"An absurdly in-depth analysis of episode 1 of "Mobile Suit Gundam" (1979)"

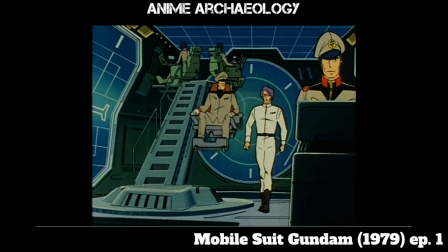showed much in Gundam from that point forward or you can see these displays everywhere in the bridges usually so I don't know if that was just kind of an idea that they eventually abandoned and that's the premise But it is a very interesting design because everyone else is on stations, you know, all around the bridge like you'd normally expect.
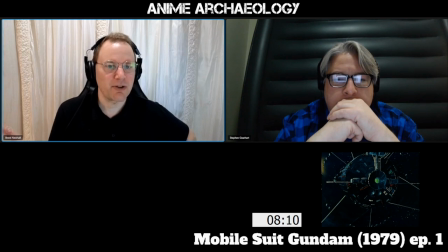Right. Interesting. Interesting moment here of pause where we have, to your point, all of that info dump around what's been going on, the political situation.
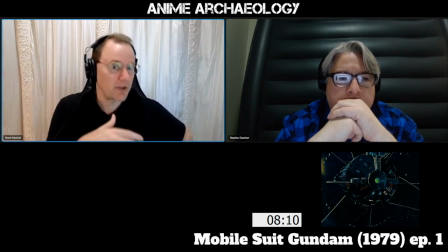Tem Ray wanting to stop the war, basically realizing that they haven't shaken that Xeon ship.
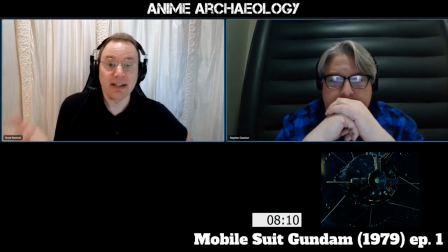So bad things are about to happen. And I think giving folks that moment of watching White Base come in, pulling back on the colony, gives us that moment to breathe and kind of process that information.
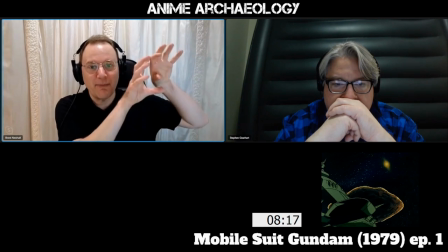And, of course, it also allows us to kind of zoom out from White Base and then zoom in on that very Zeon ship we were just talking about.
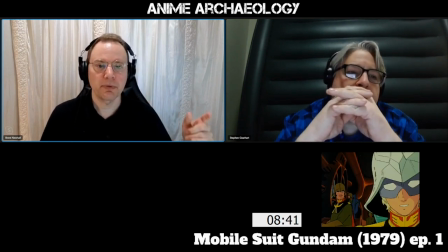So here we jump to the bad guys, quote unquote.
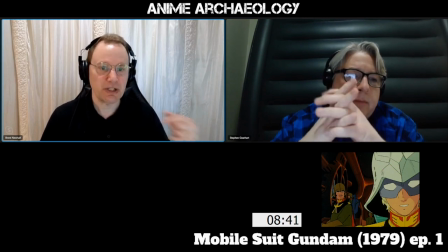and unlike so many other shows we don't jump to them saying it
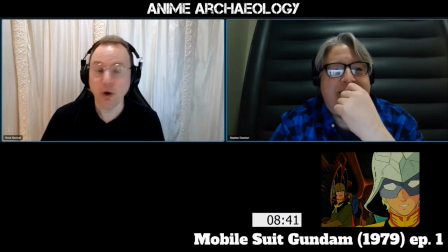is time to destroy the earth exactly or saying I
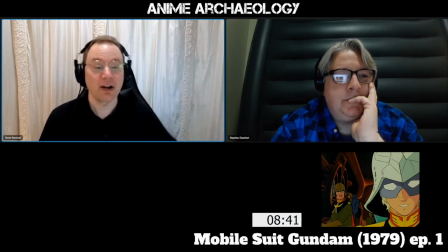have my powerful Mecca I'm going to launch it here they proceed to repeat all the information that we know not just to you know let the audience you remind the audience of the stuff but also let you know they are just as well informed as the heroes are right and and to the point you
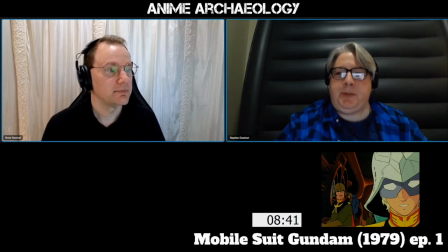don't have the sense of you know of course not the not the dramatic ha ha ha we're gonna destroy the earth but you know you have this sense of just like you know he's saying we were just on a routine patrol and
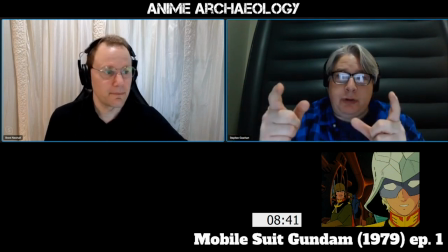we found this thing yeah now that's usually what the good guys say
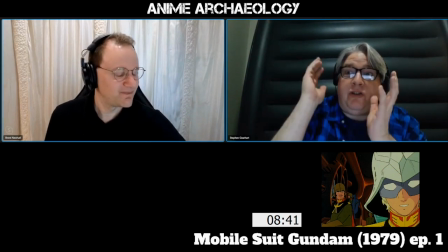hey we found a thing and we discovered this thing that could be potentially
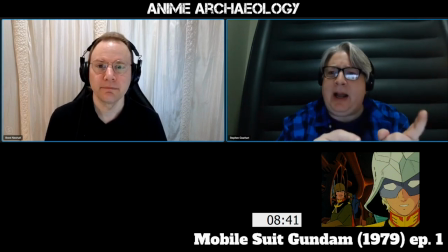bad to us good guys yeah here's the bad guys saying bad guys saying hey we found this thing that could be bad for us yeah and you realize that that's not an awful observation
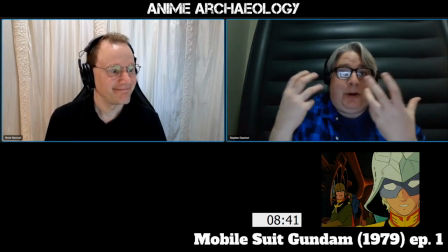if you're trying to be if you're concerned about self preservation right
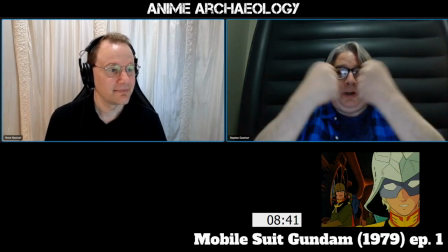so it's not just about like here's war and just you know the good and the bad these guys are just like
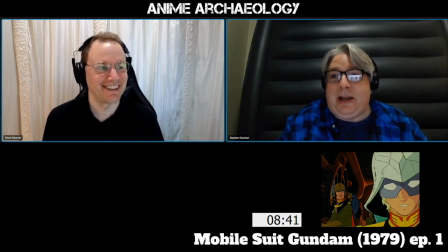ah you know i don't want to die yeah you know basically and we found this thing so we're gonna have to figure this out yeah absolutely
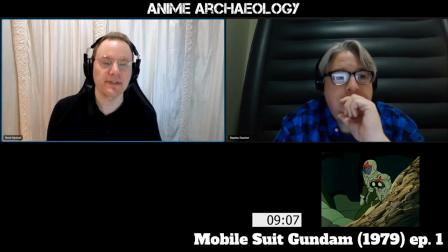right and here we cut back to those zeon pilots and now we're starting to pull together the plot you know we had no idea like they were here to begin with they just show up um i mean what's like the first line of the of the show stay here what does that mean
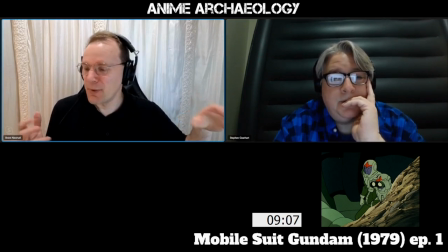um and we know they're scouting everything now we've figured out all
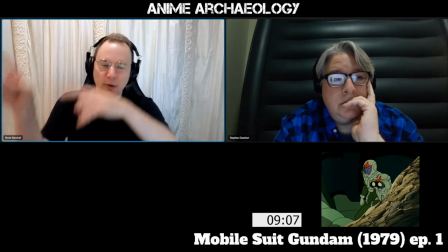the stuff that's going on on the colony we now we zip back up to uh
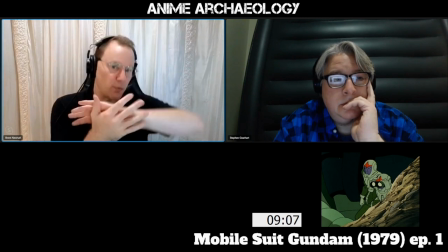what's going on with white base we moved over to zeon we know zeon knows
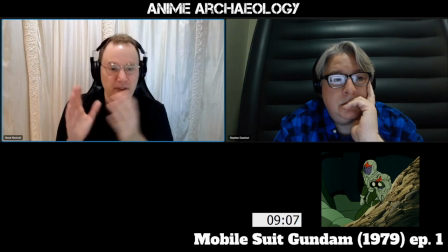now we kind of square the circle with these guys who are reporting the information back and you realize
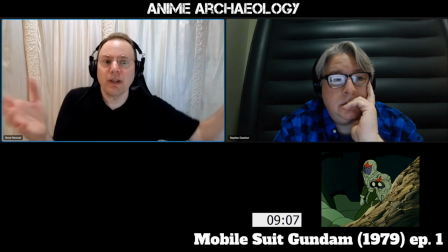the bad guys not only surmise what's going on they have intel on the ground on exactly what's happening right and again nine minutes in
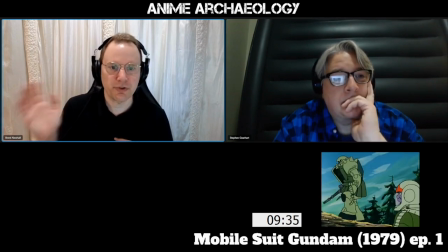so here you know one of the seon soldiers gene says basically well i'm going to move forward even though it's not in our orders it's interesting here because his he then provides this rationale that if we don't move here immediately
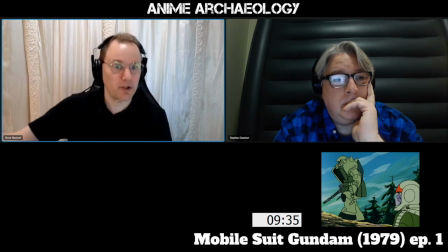they load those parts onto white base and they're good to go I'm gonna show initiative his fellow soldier says this insubordination and he goes well you know unless I'm I succeed and then I'm a hero and
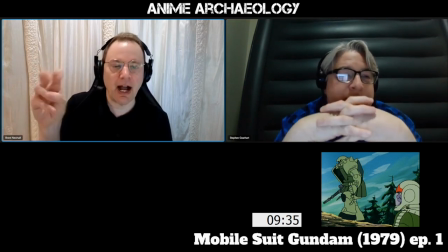so it's so interesting seeing again sort of bad guy doing this thing where you think
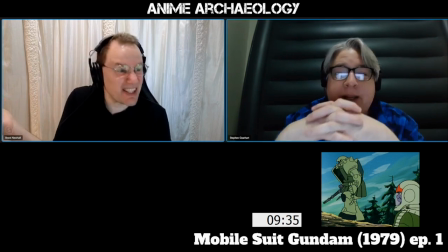yeah actually that is a thing that you would probably want to do yeah
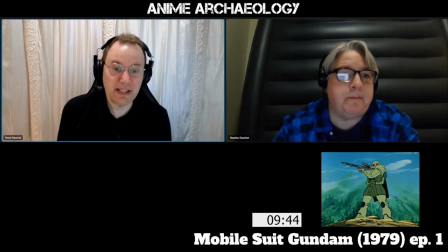and it should be pointed out like this is a point in the war where the zeon i'm sorry the zaku is the ultimate fighting machine right all they've got are a bunch of spare parts getting loaded onto a ship he's right like if these things weren't active this would be just you know
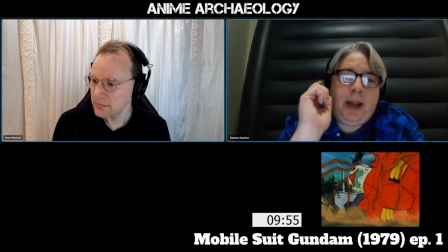shooting fish in a barrel yeah yeah you
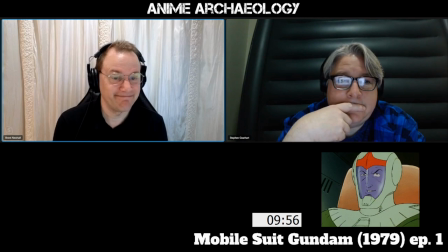do that that was that was someone dying talk about scale yeah
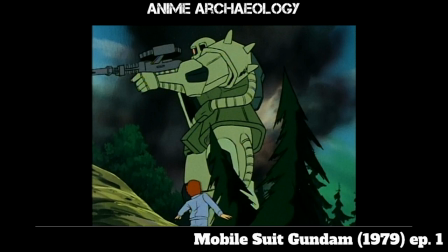now amuro goes outside and we get this sense what's going on now before we've seen actual
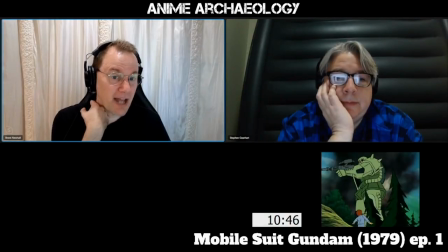soldiers doing this uh now we see what it's like for a civilian to suddenly be confronted by a zaku that's actively firing. Right. Wow.
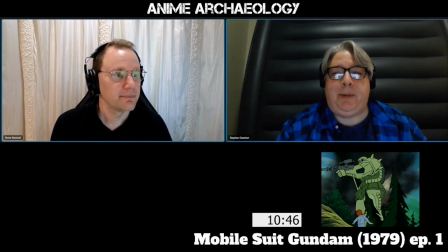Personally, myself, if I were to walk out of the door and see that firing, I'd be like... A brown pants moment.
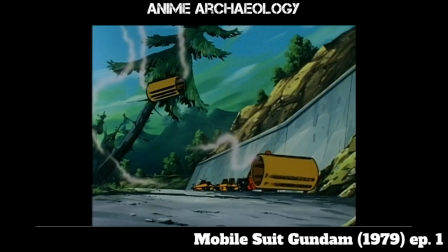Yeah. Talk about scale. Getting to see those spent shell casings come down.
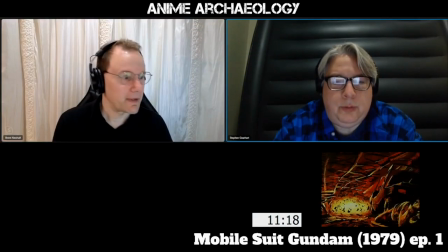That's really cool. Ooh. Speaking of death. Yeah.
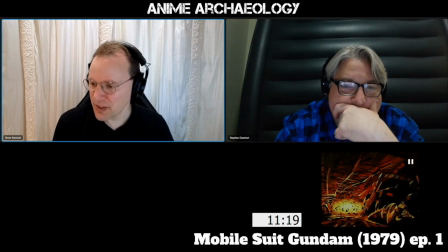Also interesting use of
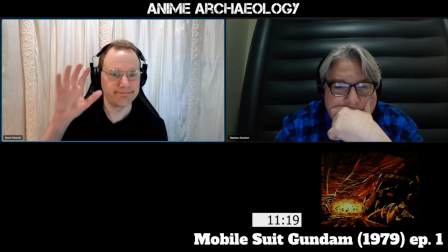this particular style, this stylized drawing to impact the moment. There's a single drawing that we're pulling back on, but just by having those bright yellows and blood reds really gets across the drama of the moment.
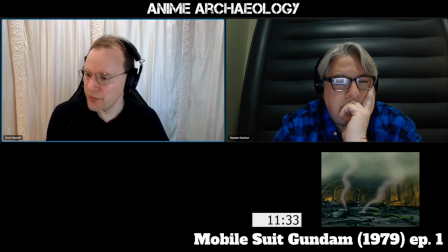It's interesting what they're doing here visually. You've got the background, which they're pulling back on,
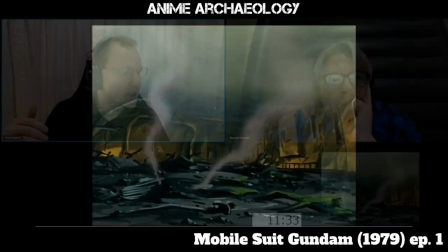but you also have the smoke at the top of the screen and then the two little trails of smoke coming up from it.
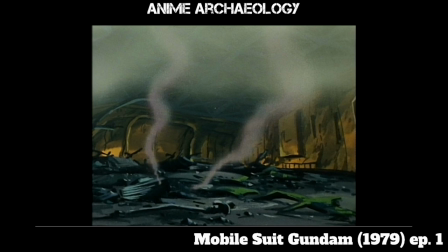It's a relatively simple effect, but it really adds a lot. If this was just the background, it would feel a little dry and clinical, if you will. Having the movement of the smoke adds atmosphere, but then also adds the idea that this just happened.
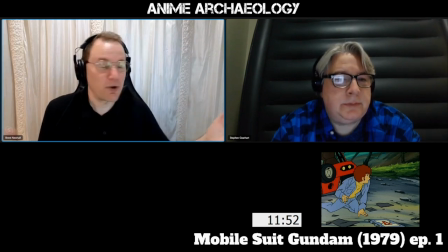We must acknowledge it. here we have one of the most convenient moments in all of Gundam
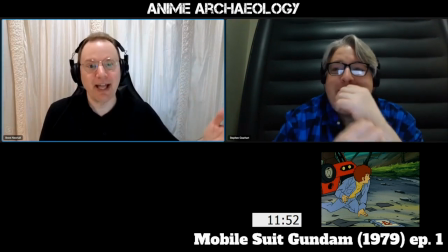where the operating manual just so happens to land at almost literally the feet of Amaro.
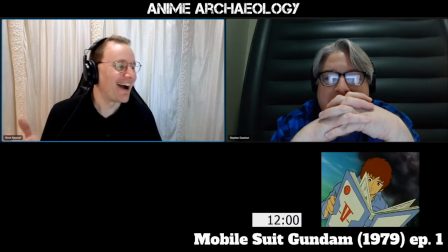But, you know, sometimes you gotta have it happen. Okay? I do have to point out, he just said, it's classified and opens it.
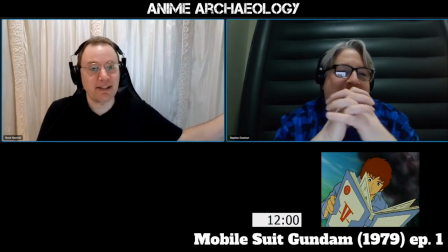It opens it. Which, in fairness, like if 15-year-old kids, yes, that is a thing they do.
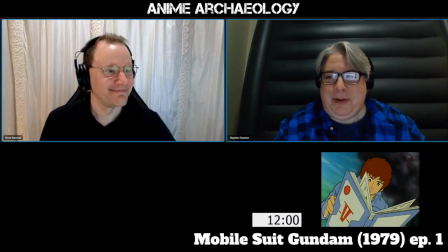Although, if it were me, I probably wouldn't have even noticed it, because I've always been like, that's true.
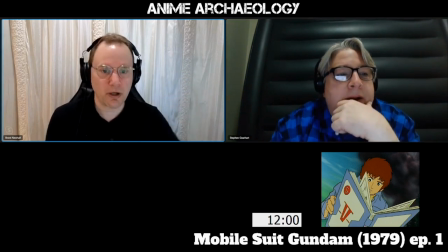But to that point, like this moment would not work if we had not seen Amaro focused on the engineering earlier. Right. As soon as he sees technical documents, he's going to be immediately sucked in.
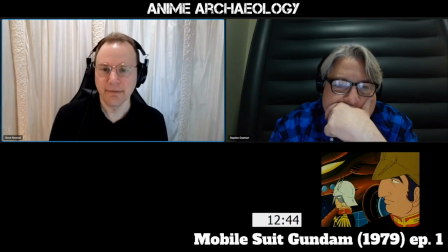Also, I just love the kind of blocking of this shot.
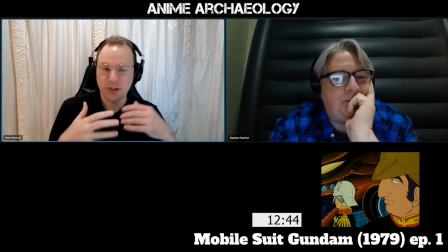How you have Char kind of in the background providing the information.
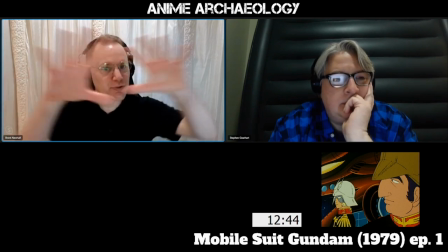It just communicates a lot while also giving you a sense of the ship as a whole.
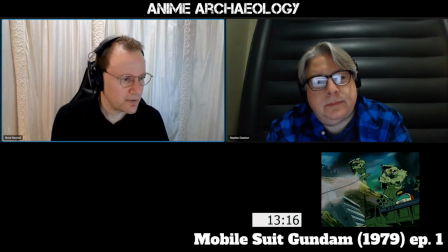So I'm just realizing this. That rocket has a line on it.
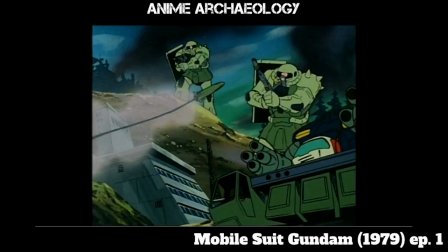Yeah, it's a tow.